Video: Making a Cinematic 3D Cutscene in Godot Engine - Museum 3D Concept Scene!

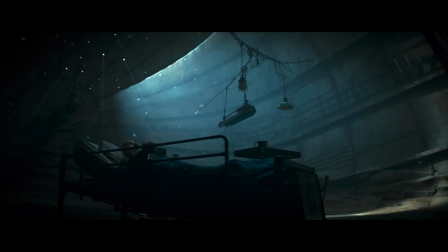[0:00]
Film has a way of speaking without words. The director guides our eyes with the camera, each angle,
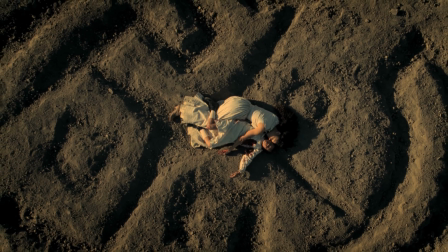[0:06]
each movement and shot selected deliberately to coax us to feel or think a certain way beyond any dialogue being said.
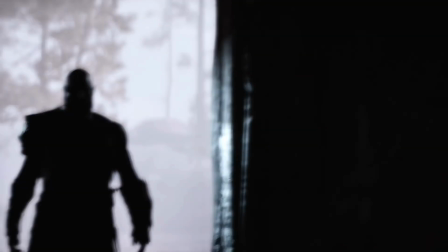[0:13]
3D games can also explore these same techniques, some going the extra mile to pull off truly cinematic masterpieces,
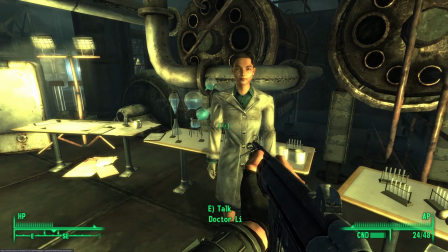[0:21]
while others, well, seem to forget the camera can do anything beyond a static zoom in on a character's
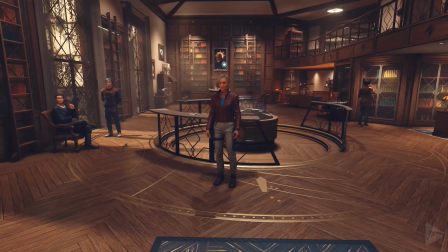[0:27]
face.
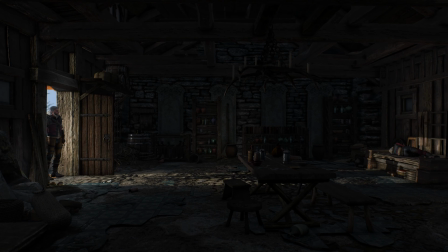[0:32]
Though it demands more effort, the emotional reward of visually guiding the player through the narrative of your world should not be understated.
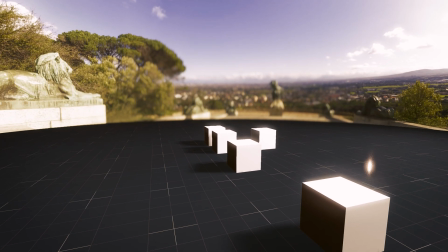[0:39]
Even a simple scene full of geometric cubes, while hardly a spectacle, can be given renewed meaning as the camera moves around.
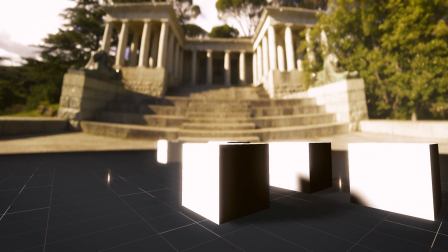[0:46]
They're part of a different narrative now. The locked focus makes even this mundane arrangement become charged with a newfound sense of relevance.
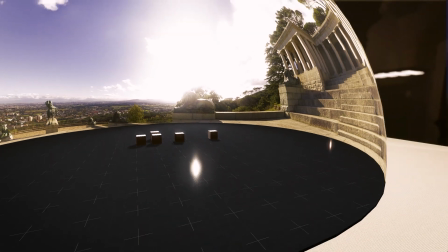[0:54]
But then the camera retreats, forcing us to confront a greater context.
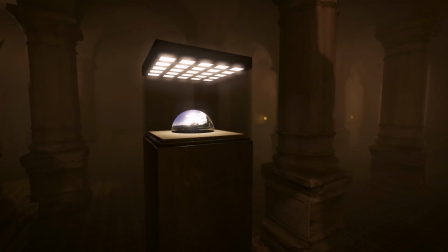[0:58]
Those cubes, once the central focus, now appear inconsequential, swallowed by the vastness of this forsaken museum that's been lost to time.
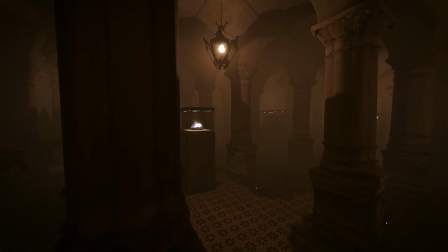[1:07]
As the view widens, we are faced with an unnerving question.
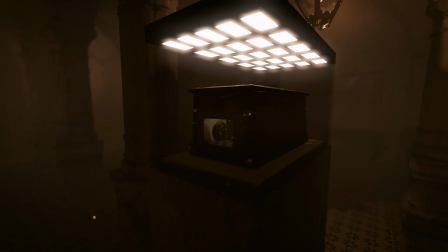[1:10]
What if these lifeless cubes and this empty museum are all that's left, relics of a world that has long since fallen silent?
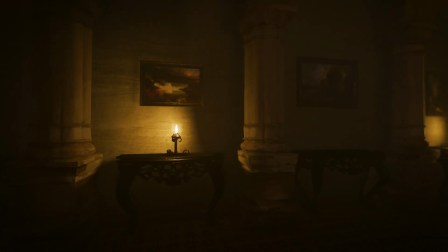[1:18]
As the frame settles on a candle still defiantly flickering, a subtle shift in narrative occurs. Are we alone in this space? Or does someone, some thing, still tread these forsaken corridors?
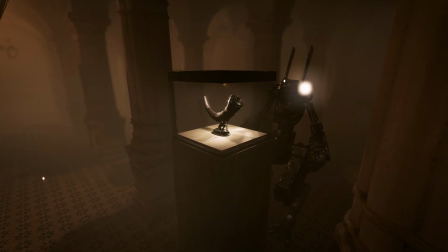[1:29]
Enter our protagonist, an aging and worn robot. As we follow, the camera effectively places you in its reality.
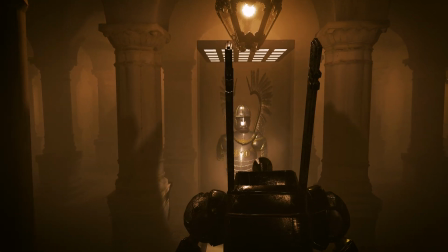[1:37]
You're not just observing, you're walking beside it, sharing in its unspoken mission to keep the place in order,
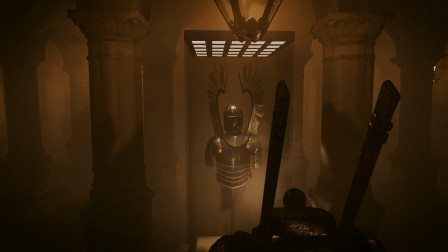[1:43]
to keep the flame of hope alive that visitors might one day return.
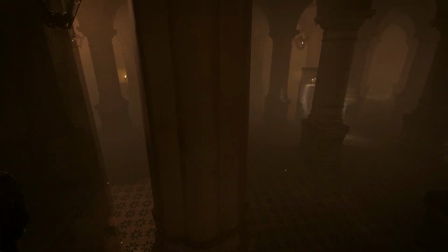[1:47]
The camera doesn't just document these events, it amplifies even the mundane to be central to the plot.
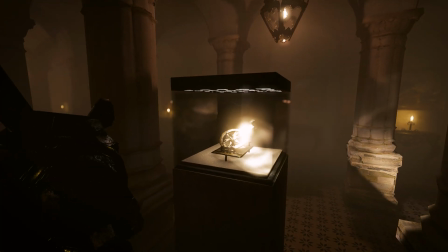[1:54]
The robot might be alone, but for a moment it's as if you're right there with it as it shows you around the museum, a final visitor it has longed for.
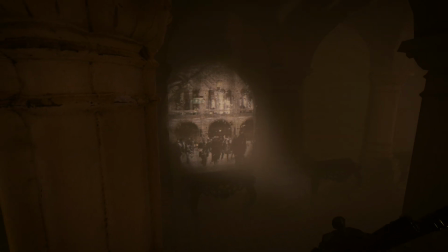[2:03]
A projection of what was lays a stark contrast to the current reality.
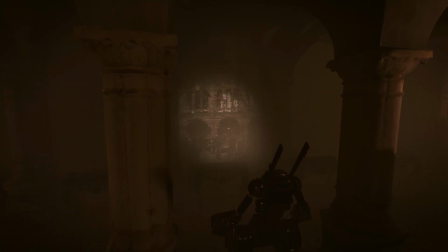[2:08]
The camera's slow retreat captures the robot's frame shrinking against the expansive backdrop of that recorded memory,
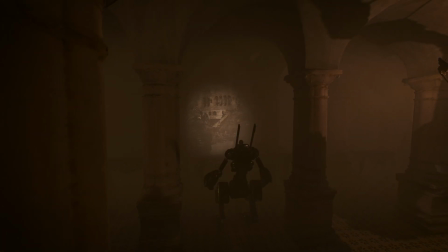[2:14]
silently linking the caretaker with the life it once knew and struggles to preserve, inviting us to reflect on the transience of things we hold dear.
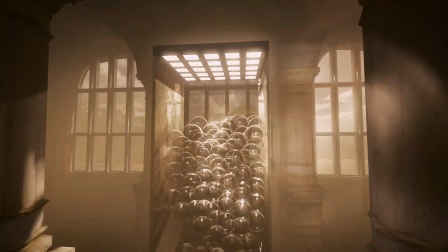[2:23]
The camera gently drifts towards the last exhibit, standing tall and focused, capturing the robot as it scans this piece in quiet reverence.
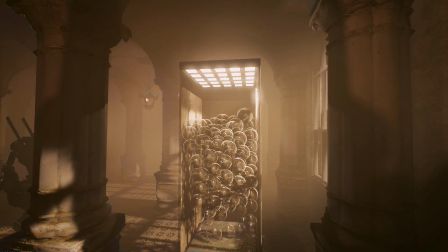[2:32]
It's a defining moment, embodying the robot's ceaseless commitment to a forgotten world.
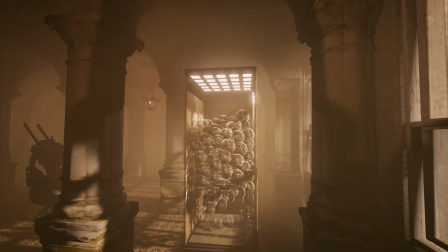[2:37]
But I'm a morbid son of a bitch sometimes, so the piece shatters.
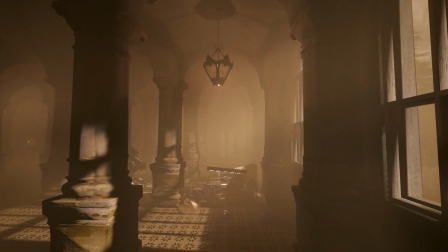[2:40]
Our lens becomes an unflinching witness to the sudden and gut-wrenching frailty of what the robot is trying to protect.
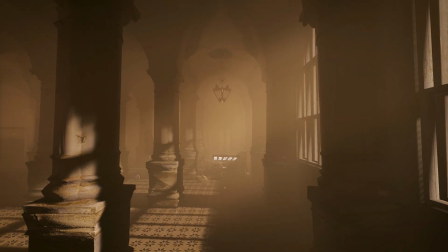[2:46]
And as the camera withdraws, drifting away from the shattered remains,
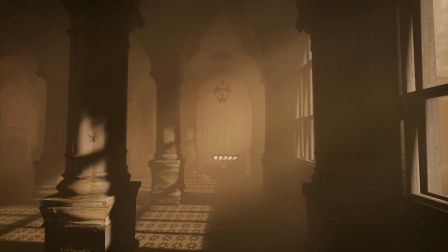[2:50]
the shrinking of the robot's diligent focus on the exhibit and the frame draws our attention wider to what is truly missing.
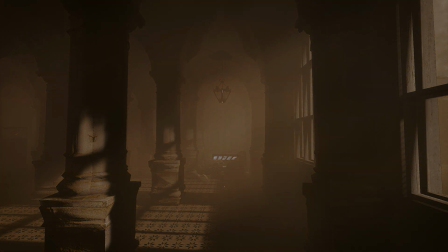[2:57]
It was never about the objects enshrined in this forgotten museum, it was about the people who once admired them. That's the true loss we're witnessing here. The absence not of things, but of human connection.